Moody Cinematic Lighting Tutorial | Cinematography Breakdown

Hello people, today we're doing a cinematography breakdown of a short narrative piece I shot with a Calgary music artist named Kayam. We're going to be going over some frames and how I went about lighting, composition, and whatnot, and then at the end I'll show the final video.
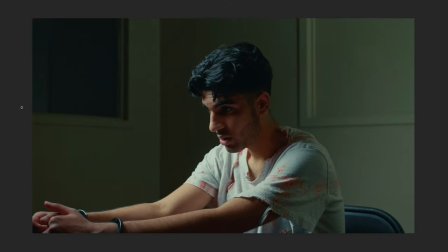(0:16)
Alright, so this is an interrogation room scene and my main key light here is the Godox SL60W and that's attached to a 90 centimeter softbox with a grid attachment and we ended up placing that right far side and a little bit overhead.
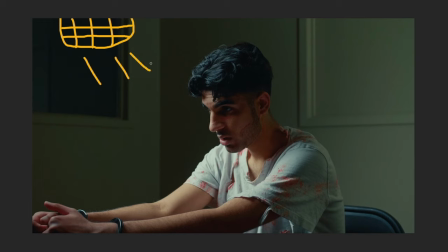(0:35)
It would have been ideal to have it right overhead and that's kind of what I wanted but unfortunately the roof was quite low and I forgot a light stand so I ended up getting other people to just hold up the light over top of him. But I really like this look nonetheless because it creates some rembrandt lighting which means that
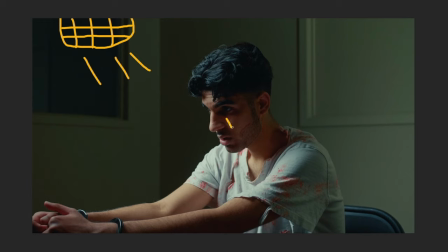(0:55)
there's like creates this sort of like triangle on the other side of the face and it's a technique called upstage lighting where the light is placed behind the subject basically it goes light subject camera and you'll see this technique used in a bunch of different movies all the time and
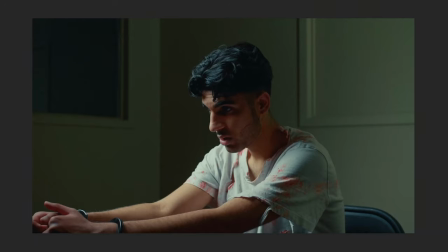(1:17)
it just creates a very cinematic look the softbox grid worked really well in this case because he's being nicely separated from the background because that light's not spilling everywhere and then i also placed a little battery-powered viltrox led light on this side and all that's doing is it's just kind of blasting into this wall
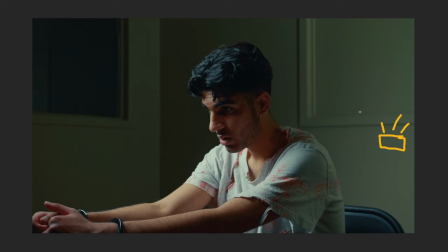(1:37)
here and just making it so that the wall is not completely black and there's still some shape in the room but it's not too overpowering that so that like kind of still well separated from the background at
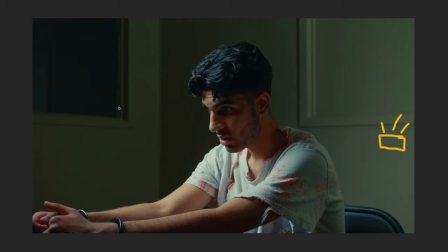(1:50)
this point and you can see just how much dimension it's sort of created with this lighting because it's a bit brighter on this wall then dark then it goes bright on this side of his face and then stark again and then this wall is brighter so it's just really created these different pockets
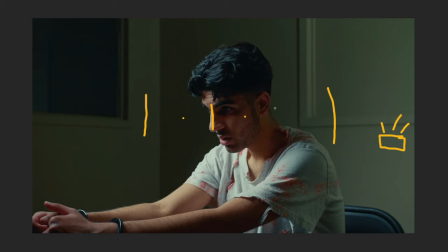(2:08)
of light and makes for again very cinematic looking image all right so this next shot was a little bit more tricky to light
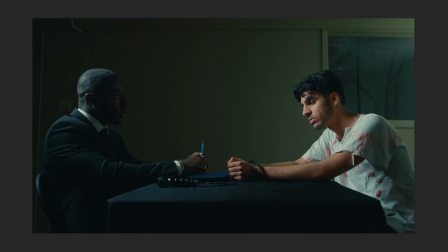(2:16)
because obviously it's a wide shot with both of our subjects and i can't just put this the soft box behind both them and then it's going to be in the frame so what we ended up doing is placing the godox sl60 with the soft box behind albert's shoulder here and that
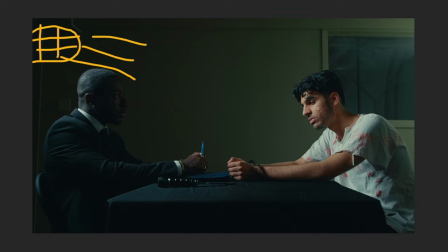(2:35)
works well i think because kind of the main subject so i wanted him to be well lit and it still gives uh albert who's the interrogator here it gives him a nice rim light so he still has a bit of separation from the background and then i just swung the little led battery powered light to this side and
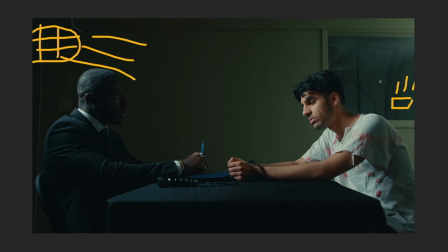(2:55)
then shine that on the wall here and yeah i think it just creates again more depth all right so this next one is when Albert is
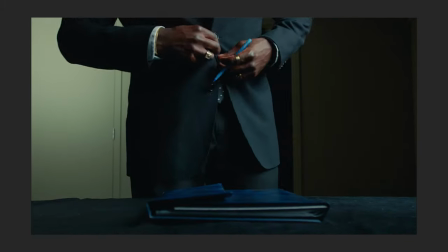(3:03)
walking in and I'm kind of going out of order here but it kind of shows how
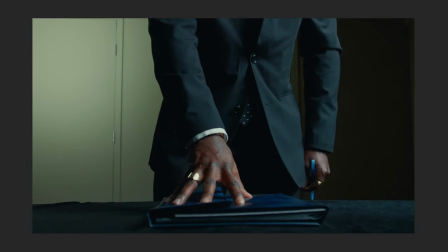(3:08)
you can light wider and tighter shots a bit differently because in this one it's kind of the inverse of Kaim shot it's pretty similar though softbox over here and it just kind of has that Rembrandt lighting
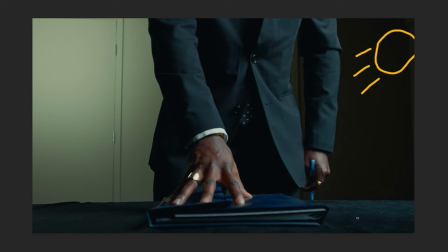(3:24)
again but for wider and tighter shots usually it's not a huge deal if you bring in that light to be closer for the tighter shots and the audience in a lot of cases can't tell the difference so yeah it usually works pretty well as long as the light is kind of on the
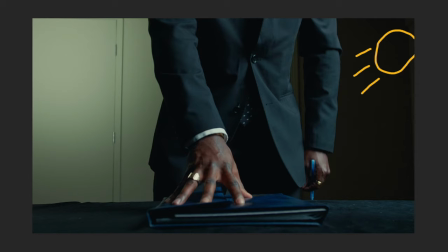(3:43)
same side of the subject here it works and we created more depth with this wall being brighter and then it gets dark here and then bright on him and sort of dark again bright again darken so you can see that pattern going across a lot of these different shots.
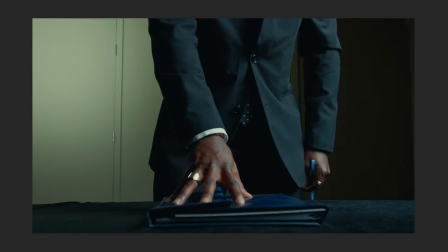(4:02)
As for the composition, I placed the camera a little bit lower on a tripod and this is to make the investigator just seem very powerful in this case and it also sort of gives the point of view of Kayim sitting in the
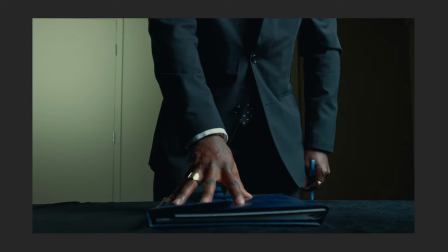(4:17)
investigation chair and it shows how Albert's kind of in control
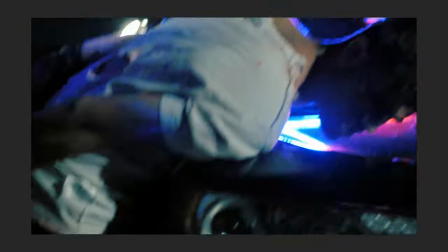(4:22)
at this point. All right so we're finally moving on to a different scene here and this is right
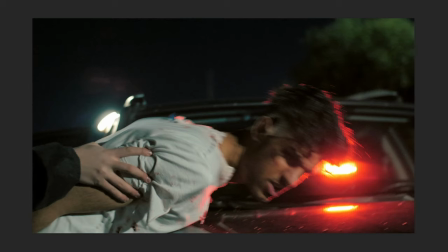(4:28)
outside the cop car while khyam's getting arrested by a cop and khyam already had these cop lights these police car lights from a different music video shoot and those worked super well obviously first of all to just make it look like it's a cop car and also gives him in this case this really nice
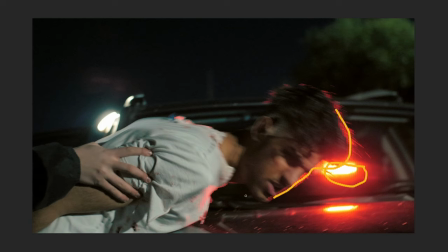(4:48)
rim light going around his whole face and really outlining him. Then other than that I had a lot of little LED lights kind of higher up to act sort of as street lights and you can even
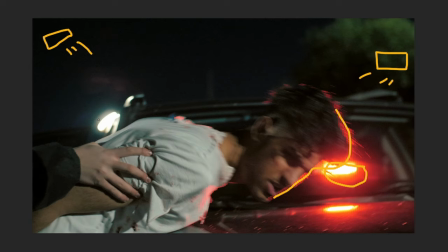(5:04)
see one that we kind of left here on the car in the frame. Luckily the shot is pretty fast so I don't think it's super likely that you notice that it's there or that it's like a
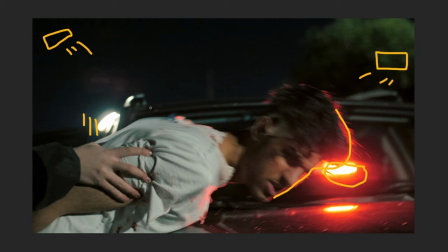(5:18)
video production light I guess as opposed to a light that's already on the car so yeah I put these lights high up on light stands so that they're kind of acting as street lamps and then something that was really important for this shot is that I didn't want to put just a
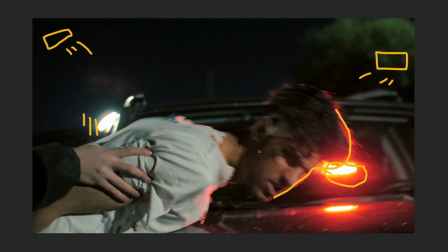(5:34)
bunch of lights like right in front of the subject and I feel like this is a problem or a mistake that beginners would make a lot they just put a light like flashing right like on him here um but that's gonna create this very flat image so it's better to put them in this case kind
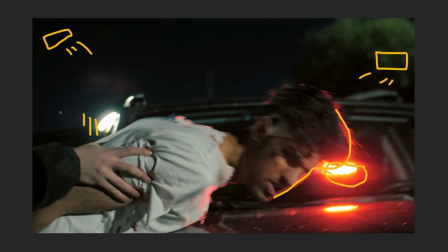(5:52)
of behind him or beside him to still keep that contrast intact but i kind of messed up because even this lighting does look a little bit flat just because of how low light the scene really was at the time so there is still like a light short sort of in front of
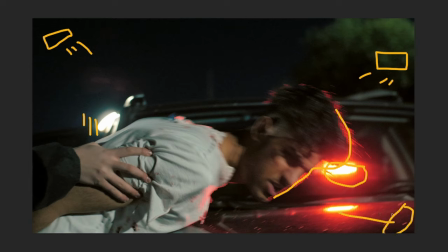(6:12)
him yeah i think it's kind of coming from this side and it's a little bit flat for me i do wish that i just kept the scene a little more contrasty but yeah at the same time kind of wanted people to be able to see that he was getting arrested and getting handcuffs put on and stuff we ended up shooting these
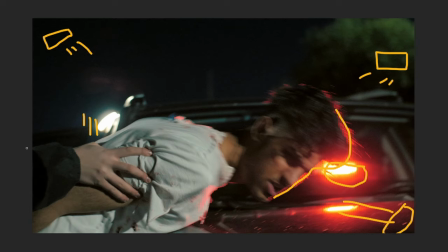(6:30)
scenes actually right beside um some train tracks where there was basically you know no cars and people there um yeah that's worked pretty well because you don't really want to have like cop car lights on just like a normal street it's obviously gonna be a little bit
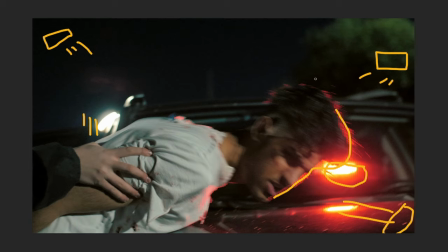(6:48)
alarming so we found this nice area that did already have a little bit of ambient lighting i think i do think that this light you can kind of see that's on this tree here that was from an actual street lamp kind of nearby but luckily we're nice and isolated in this spot. Here's our waiting room where our criminals are basically waiting to be interrogated and I placed Kayim in the corner here and I figure that kind of draws your eyes to him the most. It would have been ideal to have five different people so that it's really like pleasing to the eye and just like really points to him but I think still with the corner it works. No cinematographer at least that I know I think likes to work with white walls because they're really boring plus they bounce light like crazy so it's not always ideal and it's not always the easiest to create shape with your lighting and your subjects but this was kind of one of our only options in the space we had so we made it work as for the lighting i had the godox sl60 uh just bare with the uh with the like can attachment thing and that's just blasting into this into a white wall